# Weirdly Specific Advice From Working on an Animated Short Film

I am Zhao the Artist, and today I'm going to explain to you contact points and other weirdly specific advice I learned while working on my 2D hand-drawn animated comedy tribute film.
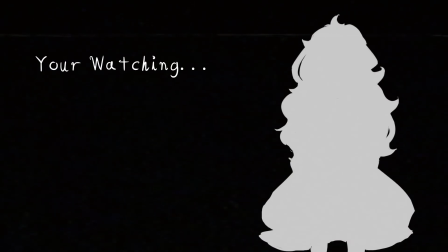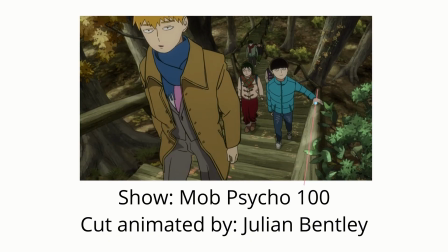Contact points are whenever two objects in an animation come into, well, contact with each other.
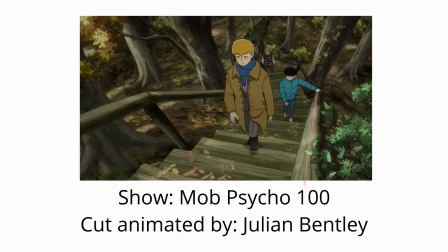Well, this might seem subtle, since the amount of time a given object is physically in contact with another object is often relatively small.
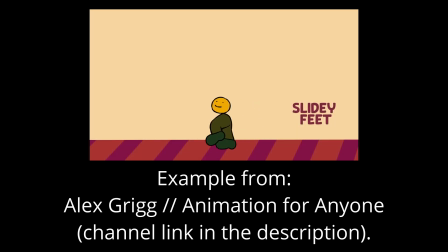Believe me, if these are messed up for something like a walk cycle, oh boy, it will be very noticeable.
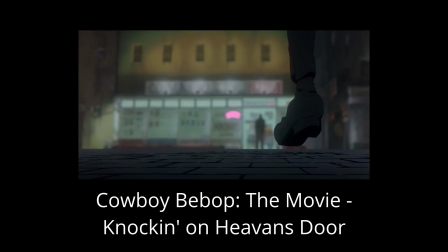On the other hand, if you get contact points right, your animation can look incredibly immersive.
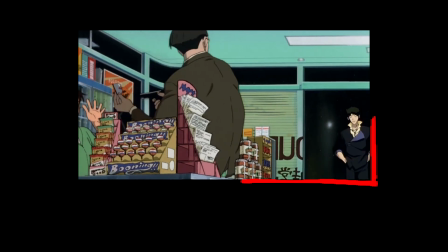This is probably one of the reasons why sometimes you see TV shows draw characters walking without showing their feet, because if they do that, they don't actually have to worry about contact points. That's understandable.
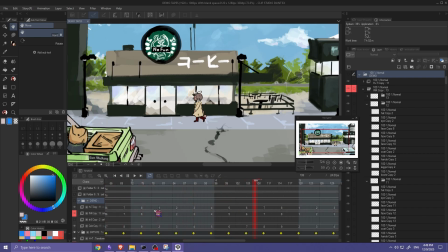Alrighty, bringing things around to some animation that I actually made, we're going to talk about how I approached contact points for this animation, which is a walk cycle, for the opening establishing shot for the short film I'm working on. So right here,
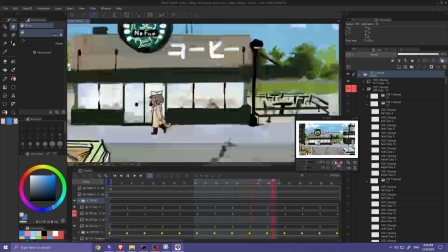I'm going to hide this and show that we start with just the walk cycle on its own, with the character stationary in place.
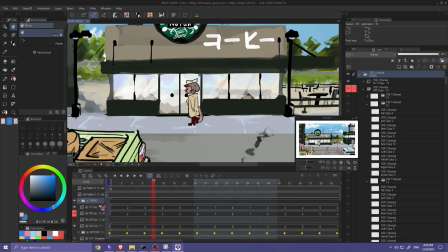They're not actually moving horizontally. And that is a 8-frame loop. So if we go to the beginning, 1, 2, 3, 4, 5, 6, 7, 8, and then it repeats. So that is all on 4s, 8 frames.
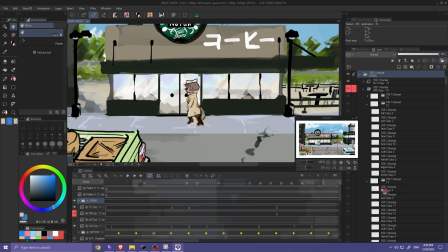And what we do is we're going to actually go all the way to the end of the animation, and I'm going to do this backwards. And the reason for that is I do very much care about that the character ends up here and that they
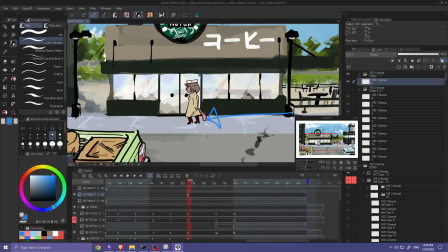travel some amount of distance in a certain amount of time, because I'm going to be playing music over this, but I don't actually care about this distance. It could be any distance. It doesn't matter to me. Normally you would want to plan like exactly the start and end points of your animation,
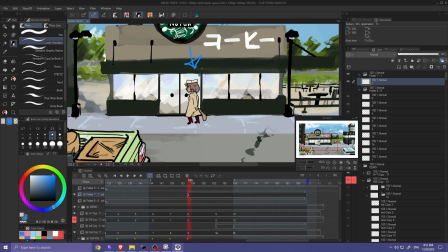but if you do care that a character needs to be in a location and you don't care the exact distance, you can start at the end and just see how far you go, which is what I'm going to be doing right here.
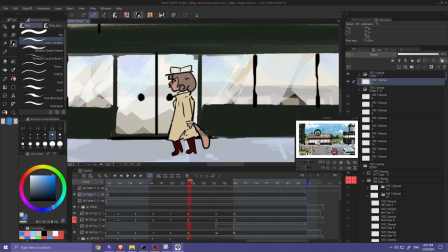So we're going to mark the back of the foot right here,
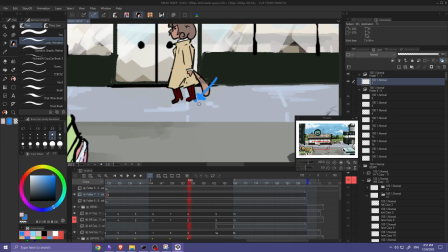where the back of the heel comes in contact with the ground, although technically it would be the back of the platform boots, because this character is wearing shoes like that. So we're going to enable keyframes and delete all those other ones.
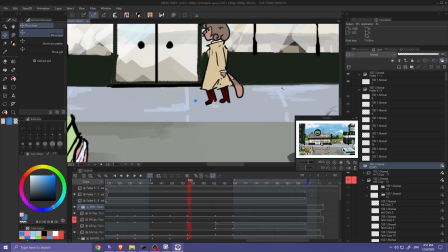And what we're going to do is we're going to just line up the character with this point.
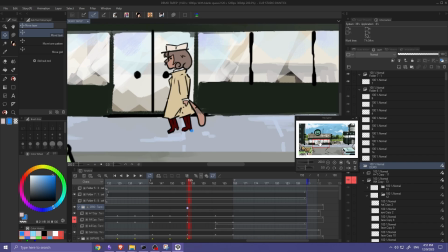And this will become very important when you get to the next frame. So right here, if I flick between these two, they should line up where it looks like the character is actually making a step. I think, yeah, this one, I think the foot gets a little closer.
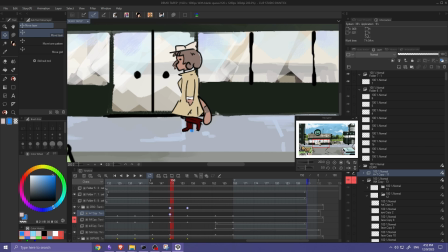I was going a little bit off model, so that factors into it as well. But generally, it should be good enough. And we'll go to the next frame and just continue lining up the character's foot.
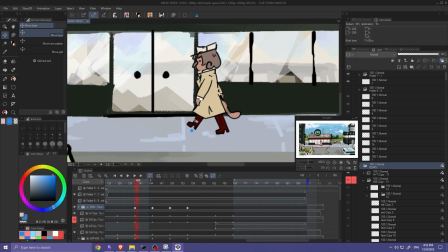Now this one's a little interesting because it's not actually the contact. The foot actually hasn't hit the ground yet, so you're going to want to place it in a way where the character would look like it's naturally about to step down on the point. Now we're going to go one more.